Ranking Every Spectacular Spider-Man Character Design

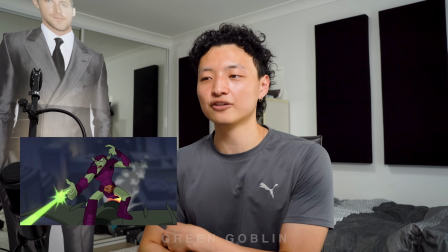So this interpretation of the Green Goblin, they took some initiative to modernize the look, and they did a fucking great job.
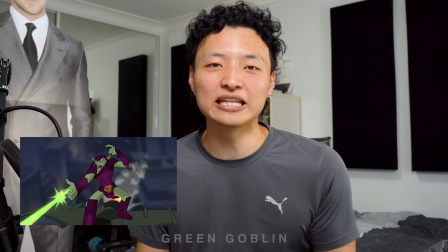This show was 14 years ago, okay? And if this design popped up in an animated series, everyone would be like, whoa, that's a fucking sick design, bro.
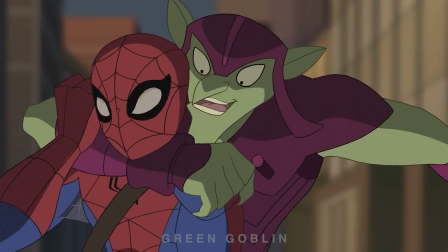I like how they kept the whole Goblin look and they didn't completely ditch it for like a suit of armor.
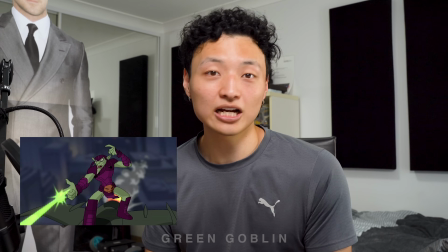But in saying that, they did actually incorporate some armor pieces in there, which I fucking love because they have different tones of purple throughout to contrast with the green.
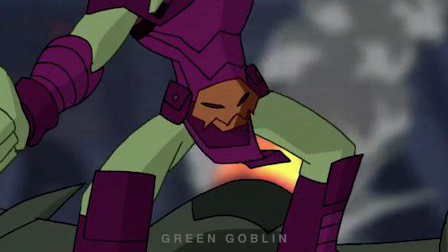Not sure how I feel about the belt slash cod piece though. It draws a bit too much attention to that area.
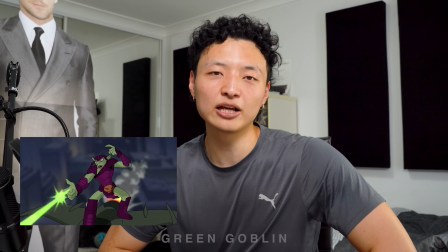I feel like that cod piece is only there just so he can make Goblin these nut strokes to Spider-Man.
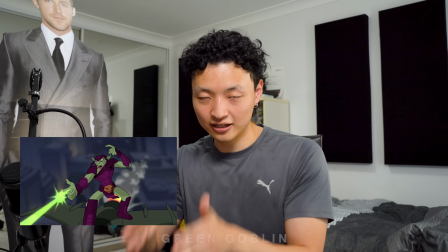And I like his feet slash boots, they kind of just like slump down into a stump, kind of like Rhino.
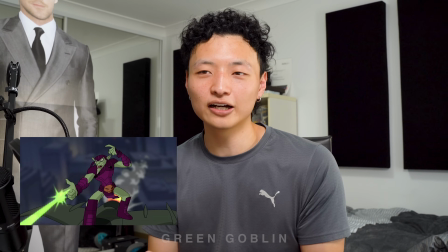It just gives him this heavier and more intimidating look.
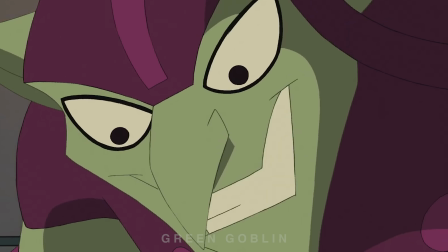And yeah, I want to emphasize that I'm really happy they stuck with the traditional color scheme, because in the 2000s, everyone was taking Green Goblin in a different direction.
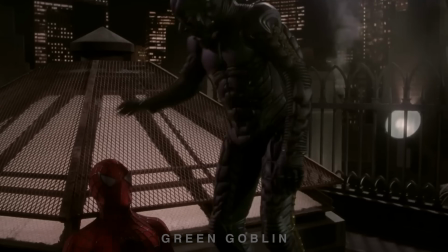We had the Ultimate Comics becoming like a Hulk-like figure. We had the Sam Raimi Green Goblin who just a green armor.
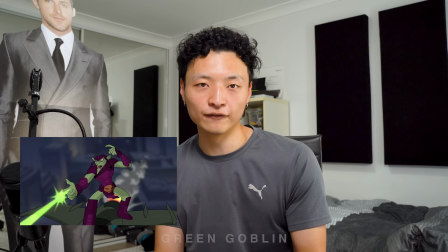So I'm glad they just took a modern approach to the classic Green Goblin outfit. Do you guys remember when he would throw a bomb and it would explode and just make a BOW!
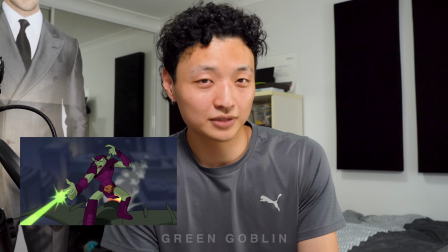BOW! BOW! No idea what was up with that, but sure, nothing to do with the character design, but I just want to address how strange that was. And his finger, pew, pew, pew, pew, pew.
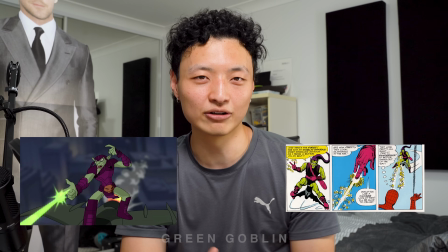I don't know, that's the power of Green Goblins in the comics, but I'm glad they had it in here for the series because I'll be sick of seeing him just throw pumpkin bombs like every 10 seconds.
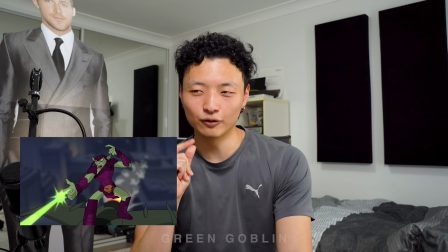However, you're telling me that this Green Goblin outfit was developed for military purposes?
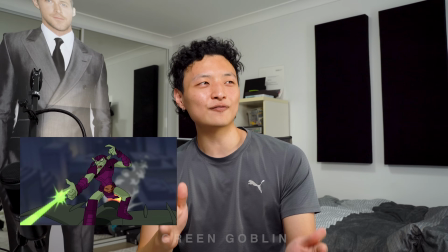What fucking military is gonna wear that on the field? At least Falcon in the MCU, you can see it being like a tactical advantage.
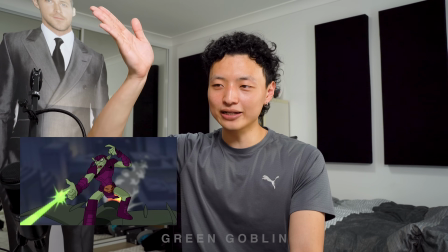This though, what kind of government is gonna buy this bullshit? Feels effective, I guess.
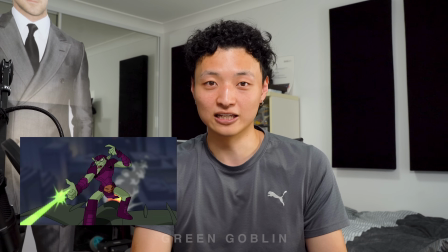Like, the US Army will be able to kill a lot of foreigners with this. But do you really want your soldiers to be dressed like goblins?
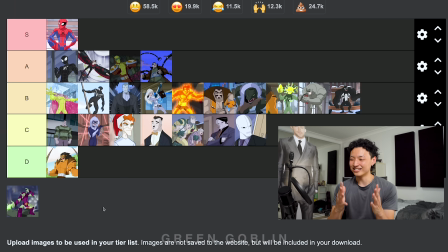A purple and green goblin? Really? Anyways, so where are we gonna put Green Goblin? We're gonna put him at... we're gonna put him at an A. He's not S tier because it's not like super iconic.
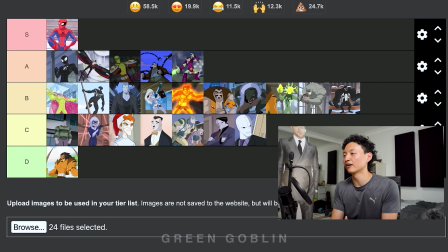Now looking at these designs, this overall ranking I've accumulated, I'm pretty happy with it. Listen, I'm looking at the S tier and we only have Spider-Man there, and to be honest, I'm looking at the other designs, it's fair enough. Because that Spider-Man design is just so iconic. Because even if you haven't seen the show, you would be able to spot that Spider-Man.
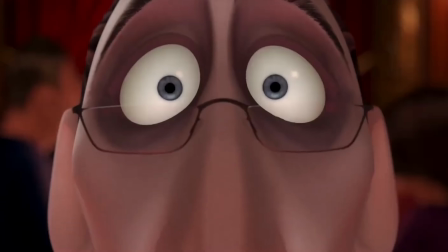And that Spider-Man design, I feel like for a lot of fans, it just carries so much weight and resonance.
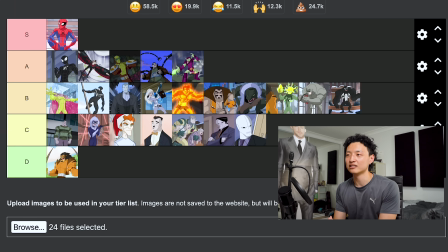But yeah, overall, this show did a great job at adapting these characters into the animated form and simplifying them, but at the same time, just making them look fluid and modern, just for all kinds of audiences, whether you're a kid or an adult. Even if you watch the series today, it holds up so well. That 90s animated show, within the first 5 minutes of an episode, like, you won't be able to breathe because it's just moving at fucking 100 miles an hour.
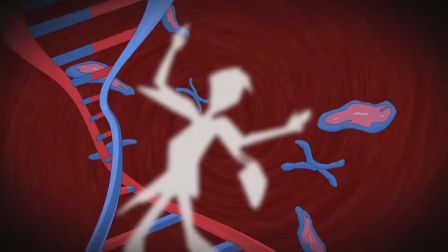Meanwhile, this show, it just balanced character development, amazing designs, and story arcs just so well. It's a shame that we probably won't see the show get revived like X-Men 97 because this show was owned by Sony and X-Men 97 is owned by Fox under Marvel, so they can do whatever the fuck they want with that. But Disney probably wouldn't be jolly to revive a Sony show where they probably would be making like very little money from, which is a shame, but hey, grateful that we got this show in the first place. Alright, if you haven't checked it out already, check out my The Batman 2004 character design ranking. Check out my second channel for random vlogs and videos at The And Day Life. Check out my Instagram and Daily. Check out my letterbox for my recent ratings and reviews for all the movies I see.
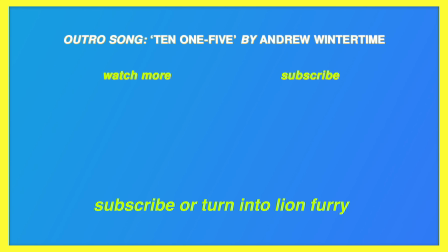And yeah, I'll see you next week. Bye.
10-1-5 in the open night. I can't help that I feel so lonely. How many times do I have to die?